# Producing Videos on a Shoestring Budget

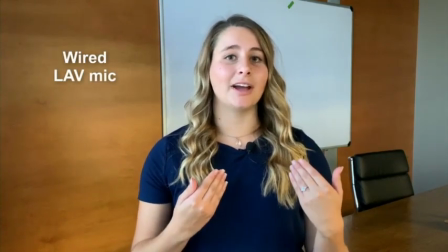So in this setup, the audio is coming from our lavator microphone, which is connected directly into my phone.
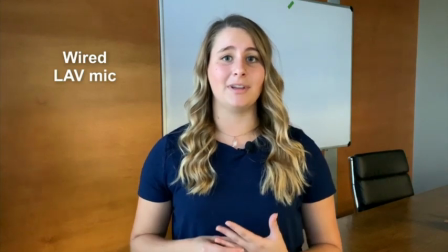And you're going to get a lot more clear, less reverb audio because the microphone is right here on my shirt. rather than inside my phone. Next couple options will be exterior.
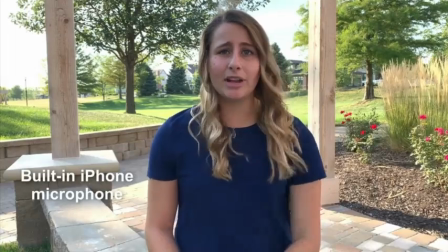In this setup, our audio is coming from the internal microphone inside of our camera, and so you might be hearing some wind, possibly even some beagles, or even some insects.
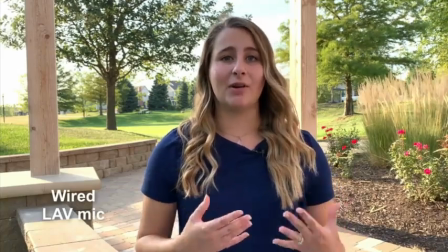In this setting, we're using our wired lavalier mic. And you'll notice that the audio is great, it's clear, but because it's wired, it is a bit inconvenient.
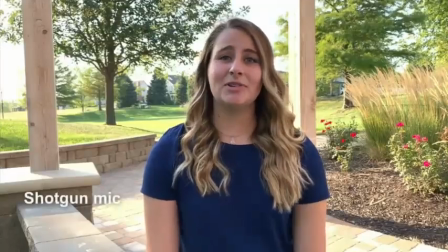So this is where your shotgun mic is going to be a lot more handy. So right now we're using a shotgun mic with a windscreen over it and this microphone really excels in outdoor settings
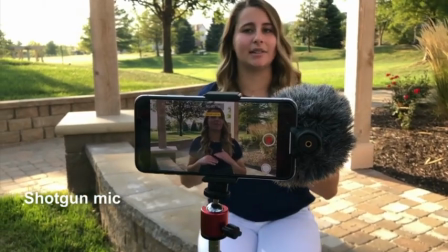like this because that windscreen is going to really cut down that background noise so you're going to get better audio overall.
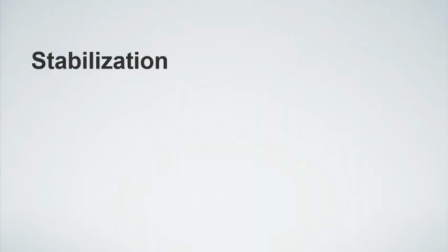Alright, next topic we're going to talk about is stabilization.
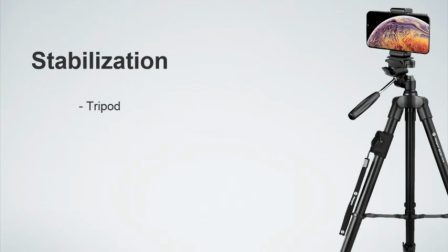This could be as simple as setting the camera up on a tripod, some form of getting that stable. The tripod actually is probably one of our most used tools in our professional video arsenal. A lot of people think gimbals are the new exciting thing, well we would highly recommend investing into a good tripod. The versatility that allows you of getting a stable shot at different heights that you want at different angles is very helpful. We use a little bit more expensive tripods that allow us to pan and tilt, but even simple $40-$50 tripods here with a smartphone mount can be adequate enough.
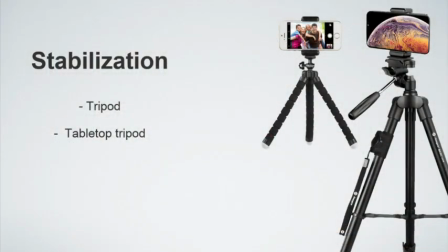There's also tabletop tripods, so if you're in an office environment and you don't necessarily need or have the room for a large tripod, you can just get a tabletop one.
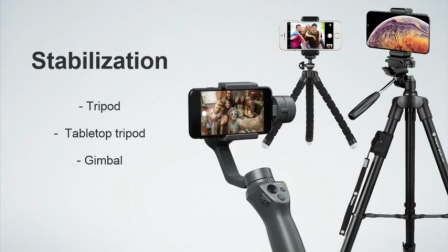There's also kind of double as little selfie sticks that you can use. And there is also the option of a gimbal. We're not big fans of gimbals. We have one, we just don't use it a ton because it's just an extra piece of gear. The nice part about smartphones now, most modern smartphones, is they're putting in really good stabilization built into the camera. So if you're hand-holding it,
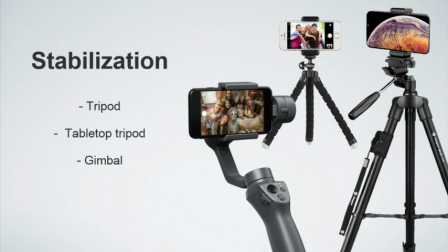you can oftentimes get a lot of the capabilities of a gimbal and get that smooth footage without necessarily having to add and buy additional equipment. Another great way is handheld, like I said, because they have that optical image stabilization within the camera, you can handhold shots and be perfectly fine. So here's a couple examples of camera stabilization options.
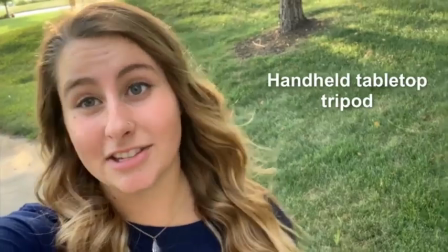So right now we're using a tabletop tripod, which is kind of like a selfie stick. And this is great if you're just walking around, you want to make some videos, and you want that modern vlog look.
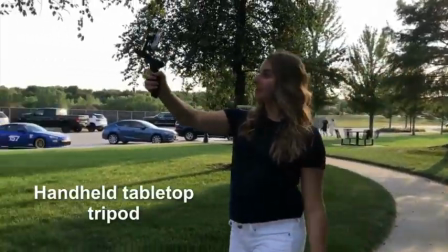Using a small handheld tabletop tripod or even a selfie stick can help get you that wide look when shooting video from your smartphone.
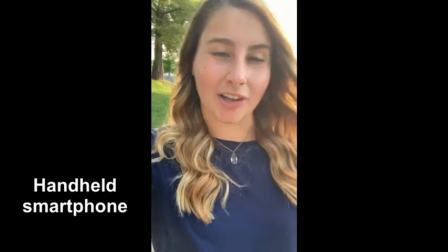So this shot is another example of the classic modern vlog look but you also don't always need a handheld tripod.
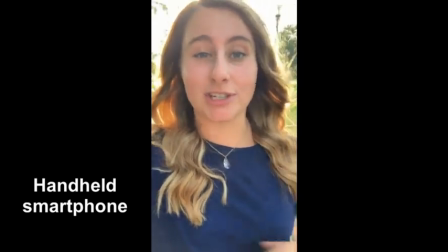So here I'm just using my phone we're doing a vertical shot and which should be great for Instagram videos possibly even Snapchat as well.
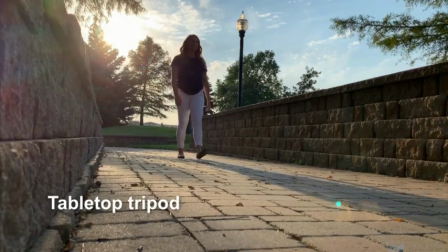Using that tabletop tripod you can also put the camera in unique low-level angles like this one.
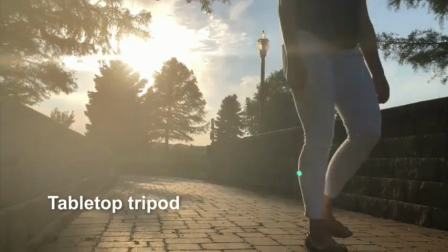This can help add visual interest by providing the viewer with a perspective they don't normally see with their eyes at eye level.
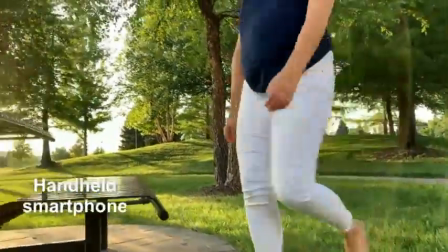You also don't need fancy equipment to get nice smooth steady shots like this.
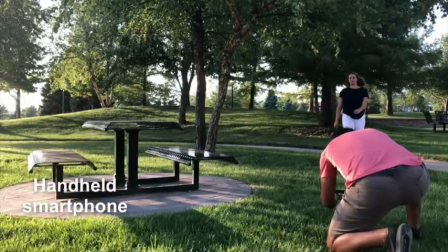Just utilizing practice and slow steady movement and holding the camera tight can help you achieve this look all handheld.
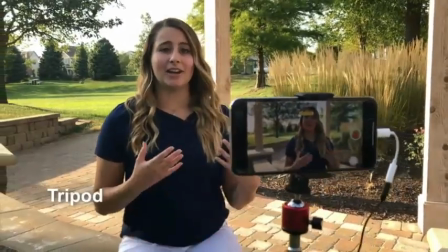But at the end of the day one of the best tools can simply just be a tripod or light stand that holds your camera steady while you present on screen.
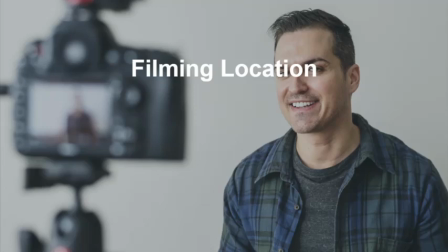So yeah some shooting tips and advice that we have. Key thing is the filming location, the location that you choose to film in. You want to look for good lighting. You might have an idea of hey this office would be great but then when you set up a camera and you realize there's just not enough light here all my footage is very grainy or noisy.